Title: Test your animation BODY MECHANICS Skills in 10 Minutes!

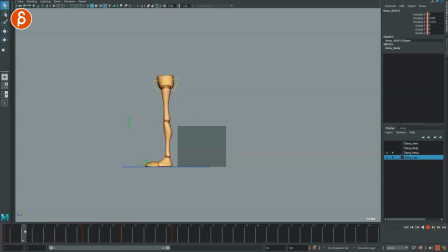(4:09)
I'm gonna spline this back and down. So you can see how fast this is and how much more time we need. Extend the shot. You're going back, and even here, you're gonna have to have your character lean forward.
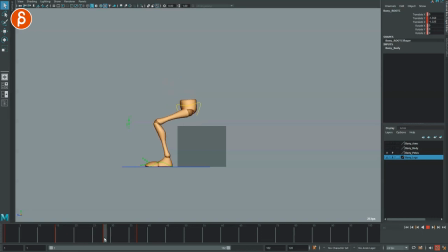(4:25)
That comes later. But you're gonna have this, and maybe you're gonna be a bit more like that, and then sit down, and then this will be a bit faster, and maybe even just a bit more forward.
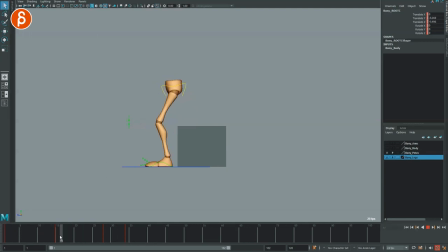(4:39)
So going back here, maybe a bit higher there. Then we go back, and we go maybe a bit more in an arc.
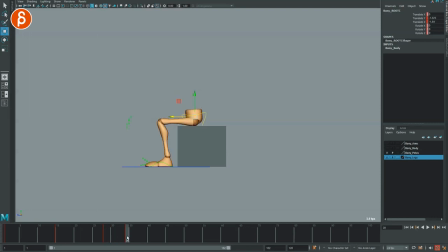(4:52)
And then here, and it'll probably hold this over 3 frames. So 1, 2, 3, a bit more like this here. So I want this frame to be here. Somewhere like this.
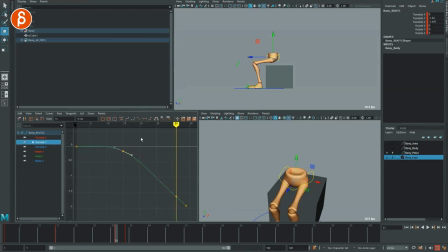(5:09)
And what you want to do is in your translate, you want to give this a bit of a pause.
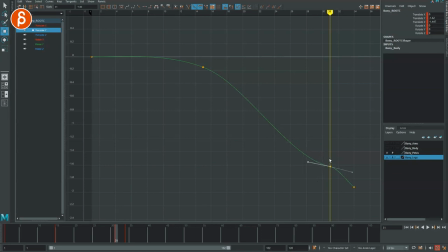(5:18)
And you can spline this, make sure it's not broken. And he sits down.
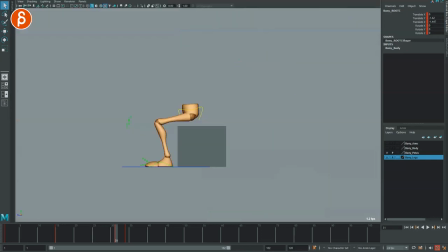(5:25)
And the other one, I'm not super concerned about. It's mostly the TY, like that. It's a bit sharp, so you can give this one more frame, sit, like that. And then at the end, I'll give this one more frame down just to cushion it a little bit.
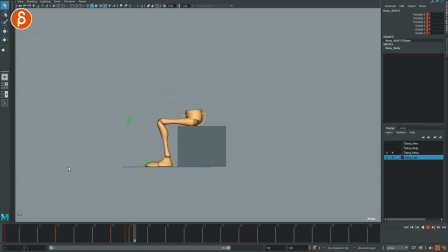(5:41)
So we have a bit of a soft. It doesn't feel like it's rock on rock, just a little bit. It's not too bad, but you can always do the visualize, create motion trail.
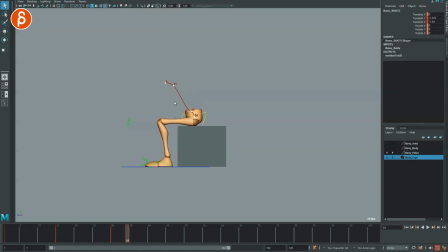(6:00)
Then you can see here, it's still fairly flat. I would still go up a bit more like that. So here, it's not too bad. Spline this, whoop, like that.
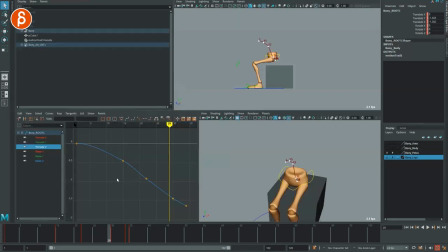(6:17)
And I wanna hold this a bit longer. So I wanna extend that moment of that sit down. So you can always set key here, set a key here. I'm gonna delete that one in the middle.
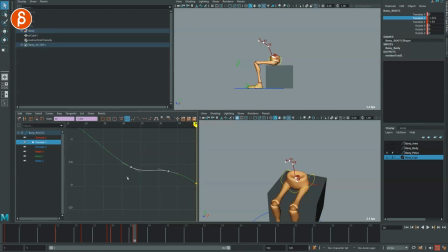(6:33)
Grab all of this out and then make sure that we have still a
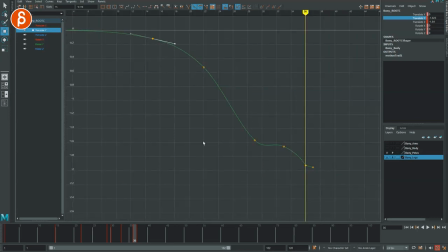(6:42)
nice flowy arc here. So we're going to slowly sit down and then here we're gonna start to slow down a bit. Then we're gonna hold this a bit longer and then we're gonna sit down.
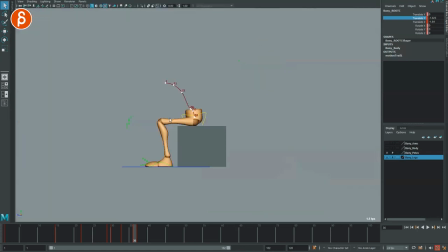(6:57)
And that should be okay. I do wanna spline all this here. It's gonna sit, boom, like that. Go back and definitely have to lean forward a lot in order to be balanced.
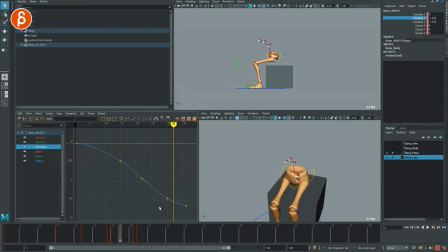(7:14)
And I will probably hold this here. So where my curve and Y is,
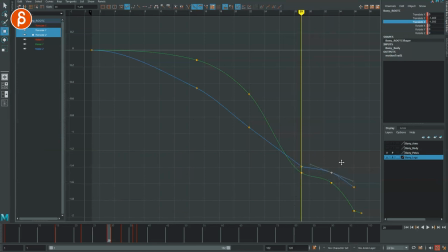(7:23)
here and here, I'm gonna hold that as well. I don't want him to continue to move backwards too much, and even at the end, not too much.
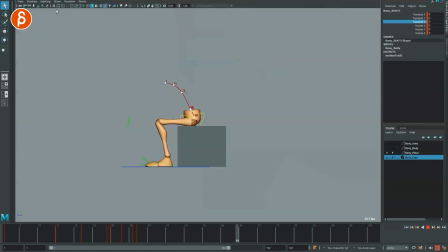(7:34)
So what we have now is kind of a huh, more like that. And I take everything off here.
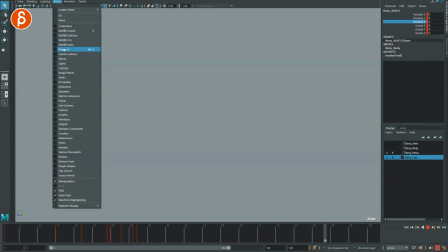(7:43)
Polys, there you go.
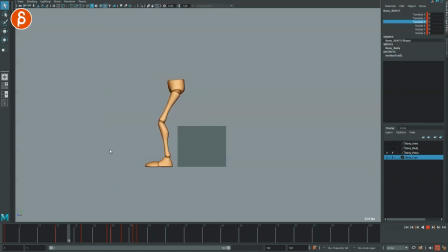(7:46)
So it slowly starts to go back and down, kind of like that. At least this works roughly here. Now I'm going to bring back the body, and again I don't care about those arms. So now what I'm going to do is, you can do this with the root as well.
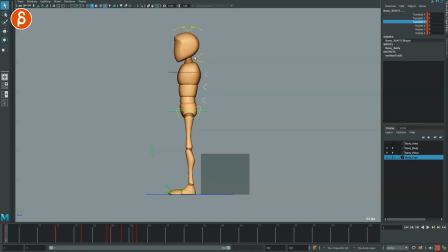(8:03)
Let's see if I can show it by moving everything. I'm just curious how this rig works. It's not too bad. Let's try it. Technically I would do everything with the spine. Let's just do it like